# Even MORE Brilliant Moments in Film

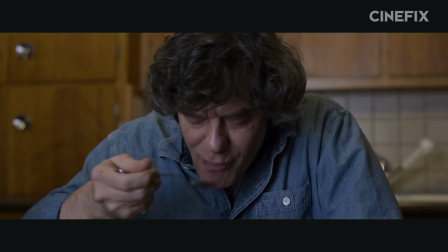[22:20]
And upon closer inspection, this wasn't just a hunch, but a careful manipulation on behalf of the film.
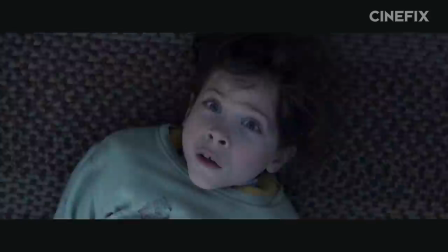[22:25]
Consider in context of our first encounter with old Nick here.
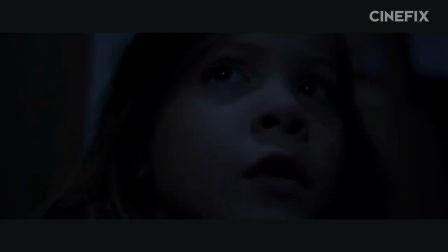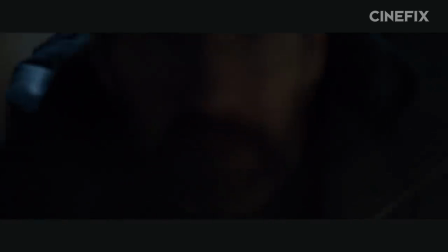[22:36] Hey, come to bed. Hey, Jack. Hey. Let's go to bed.
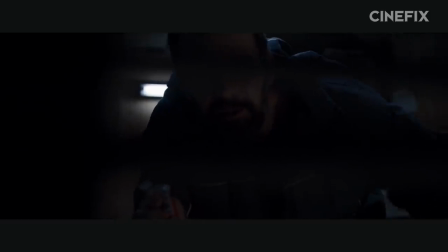[22:41] You want some candy? You like candy?
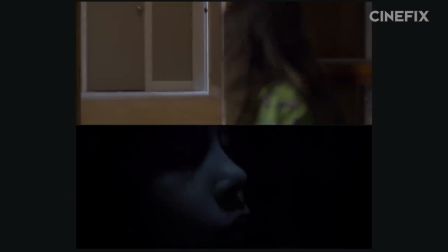[22:44]
Look at how Jack, curled up in a safe hiding place, regards each of these two characters in POV, both times peering through something, slats or a railing.
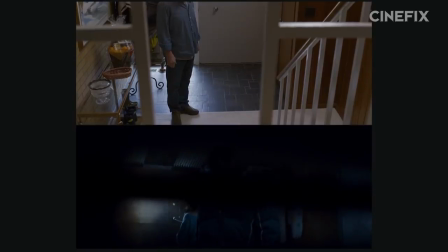[22:52]
Both times too shy to look directly at their face such that the camera conceals it,
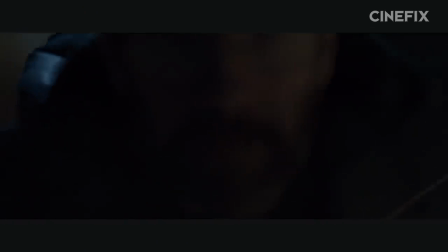[22:56]
both times a man attempts to win his affection first by toys and play, and then by sweets and candy.
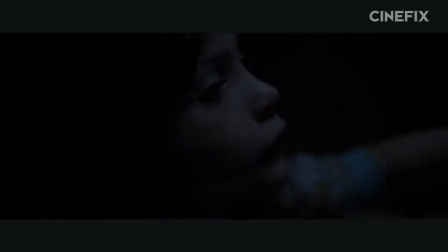[23:02]
Notice how in both scenes the goal of the man in question is to lure Jack out of his hiding place. The difference, of course, is that one relationship is wholesome while the other is anything but.
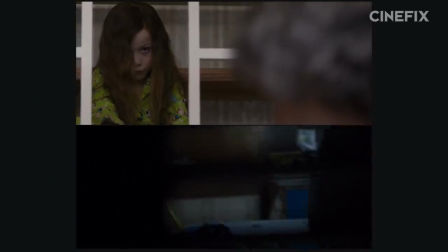[23:11]
But you couldn't tell that from the way it's written, staged, and shot. And that's exactly the point.
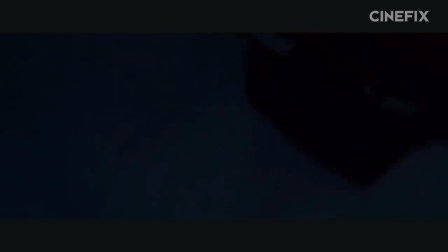[23:16]
These two relationships look the same despite fundamental differences because we aren't supposed to be able to distinguish between them.
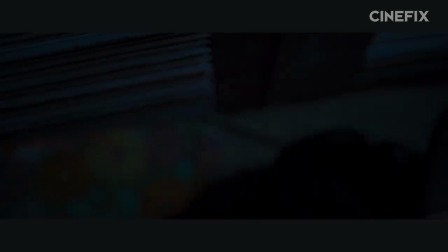[23:22]
The filmmaking re-evokes an old unsuitable pattern for engaging with the strange man because
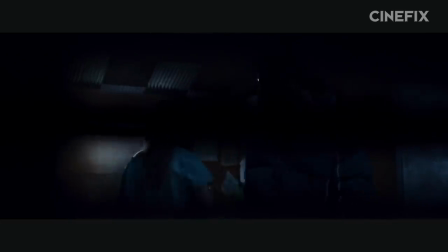[23:27]
the only experience Jack has ever really had with an adult man has been with his captor.
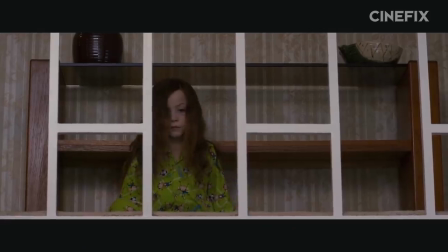[23:32]
He is a child whose only schema for adult relationships is abusive.
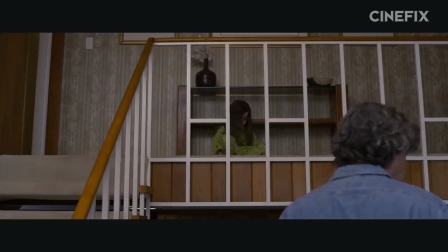[23:35]
So when choosing a way to perceive a new adult man, there is only one available aesthetic to Jack and therefore us.
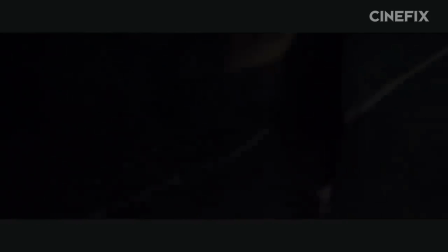[23:42]
This is the tragedy of trauma.
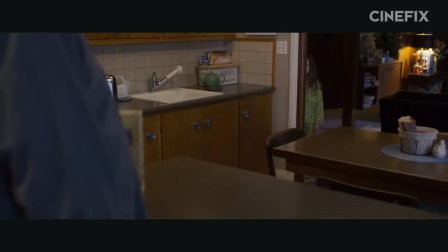[23:44]
It extends past the event itself and infects everything that comes after it. such that even the non-traumatic is seen through traumatic eyes.
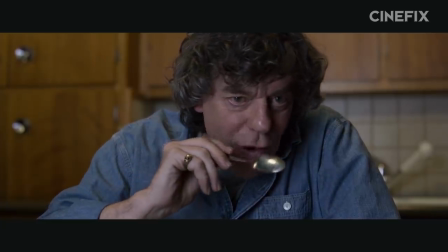[23:51]
So when the scene ends with almost nothing happening at all, just a simple conversation, no abuse, no reveal,
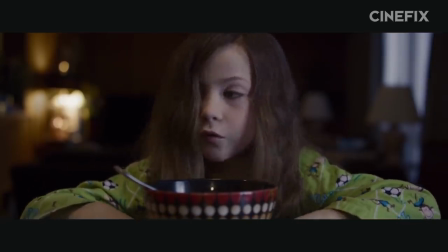[23:57]
no big moment, no melodramatic hug, it's the best thing we could have hoped for. Because it's not traumatic, it's just ordinary.
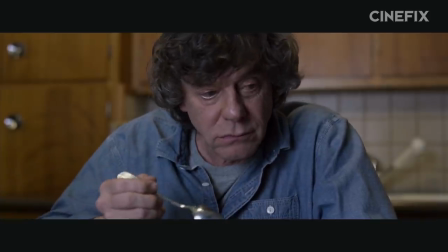[24:04]
And in a childhood and a movie where everything has been traumatic, ordinary can mean a hell of a lot.
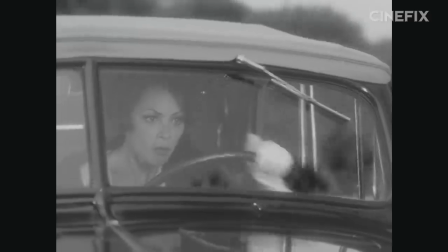[24:11]
By its very nature, drama is about desire. Positive desire, wanting something to happen, or negative desire, they're definitely wanting something to not happen.
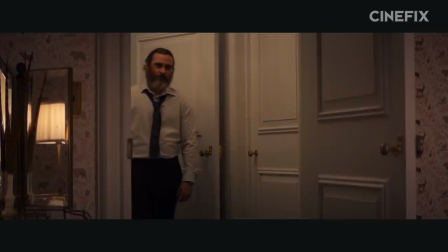[24:19]
This is hope and fear. So when drama is employed in a narrative space, it raises the dramatic question.
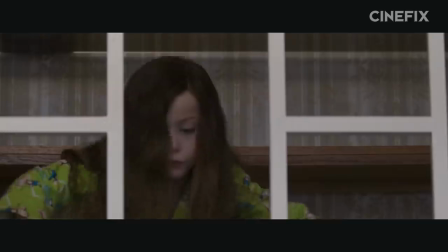[24:25]
Will what we want or fear happen or won't it? Will Pepe arrive in time?
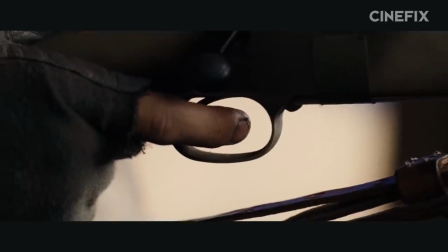[24:30]
Will Howard dissolve them in acid? Will Swofford get to do something in the war? Will Joe have his revenge?
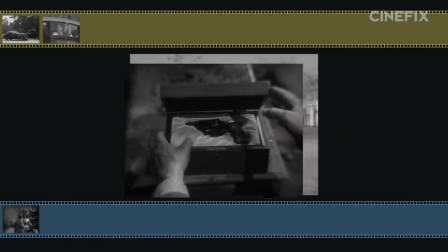[24:35]
Will Jack be safe alone with his granddad? And patterns are structures designed to be guessed at, progressions that imply a direction.
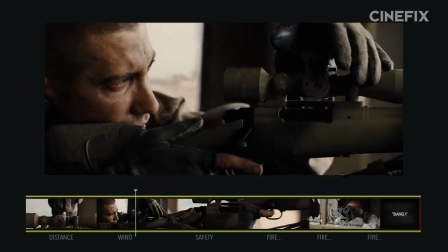[24:43]
It seems predictable where they're heading if uncertain whether they'll get there.
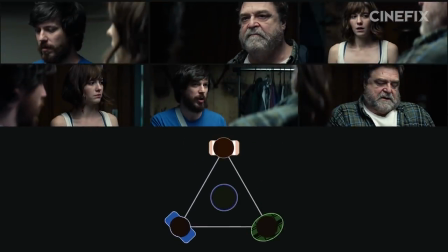[24:46]
All of these moments employ patterns that point us in the direction of an answer to their main dramatic question.
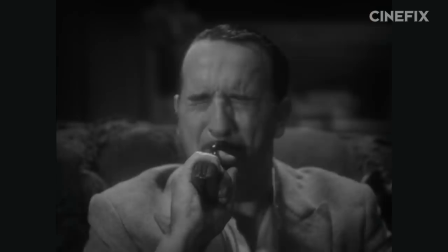[24:52]
They suggest that they will at least resolve one way or another and soon. And then at the 11th hour, they all complete their patterns in complicated,
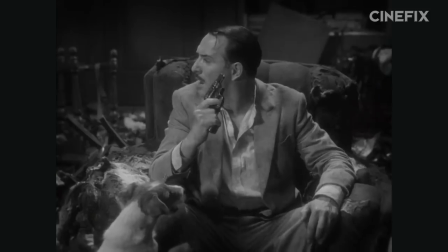[25:01]
unexpected ways, giving us answers that cause confusion or shock or outrage or bloodlust or relief.
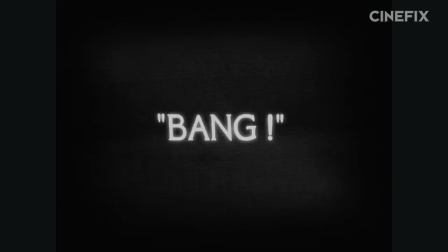[25:08]
And by promising us an answer, nudging us into guessing what it will be and then upending it,
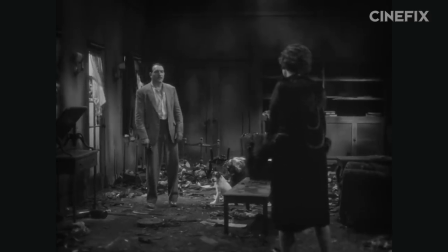[25:12]
they reveal to us the complexities of what we've wanted all along, and how we feel about getting it or not.
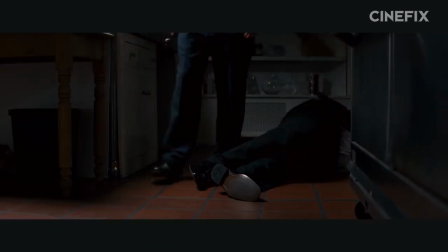[25:18]
And they guide us through this moment with such care that the feelings they reveal just so happen to be the same ones our characters are feeling.
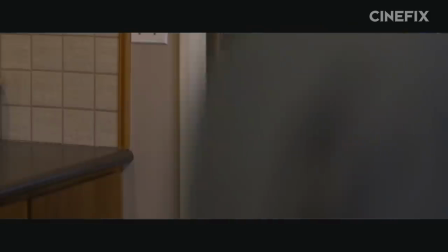[25:25]
And in this, we learn something about them, we learn something about us, and how we're more alike these characters than we would have guessed.
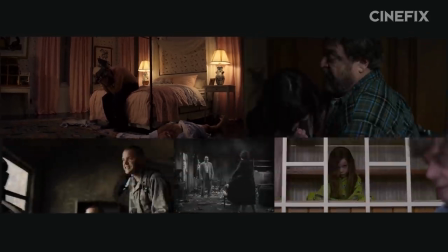[25:31]
Which is why we think all five of these moments are utterly brilliant.
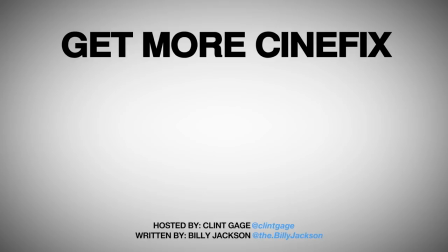[25:38]
So, what do you think? Disagree with any of our interpretations? Have any other brilliant moments? Let us know in the comments below. and be sure to subscribe for more brilliant moments and more Cinefix movie lists.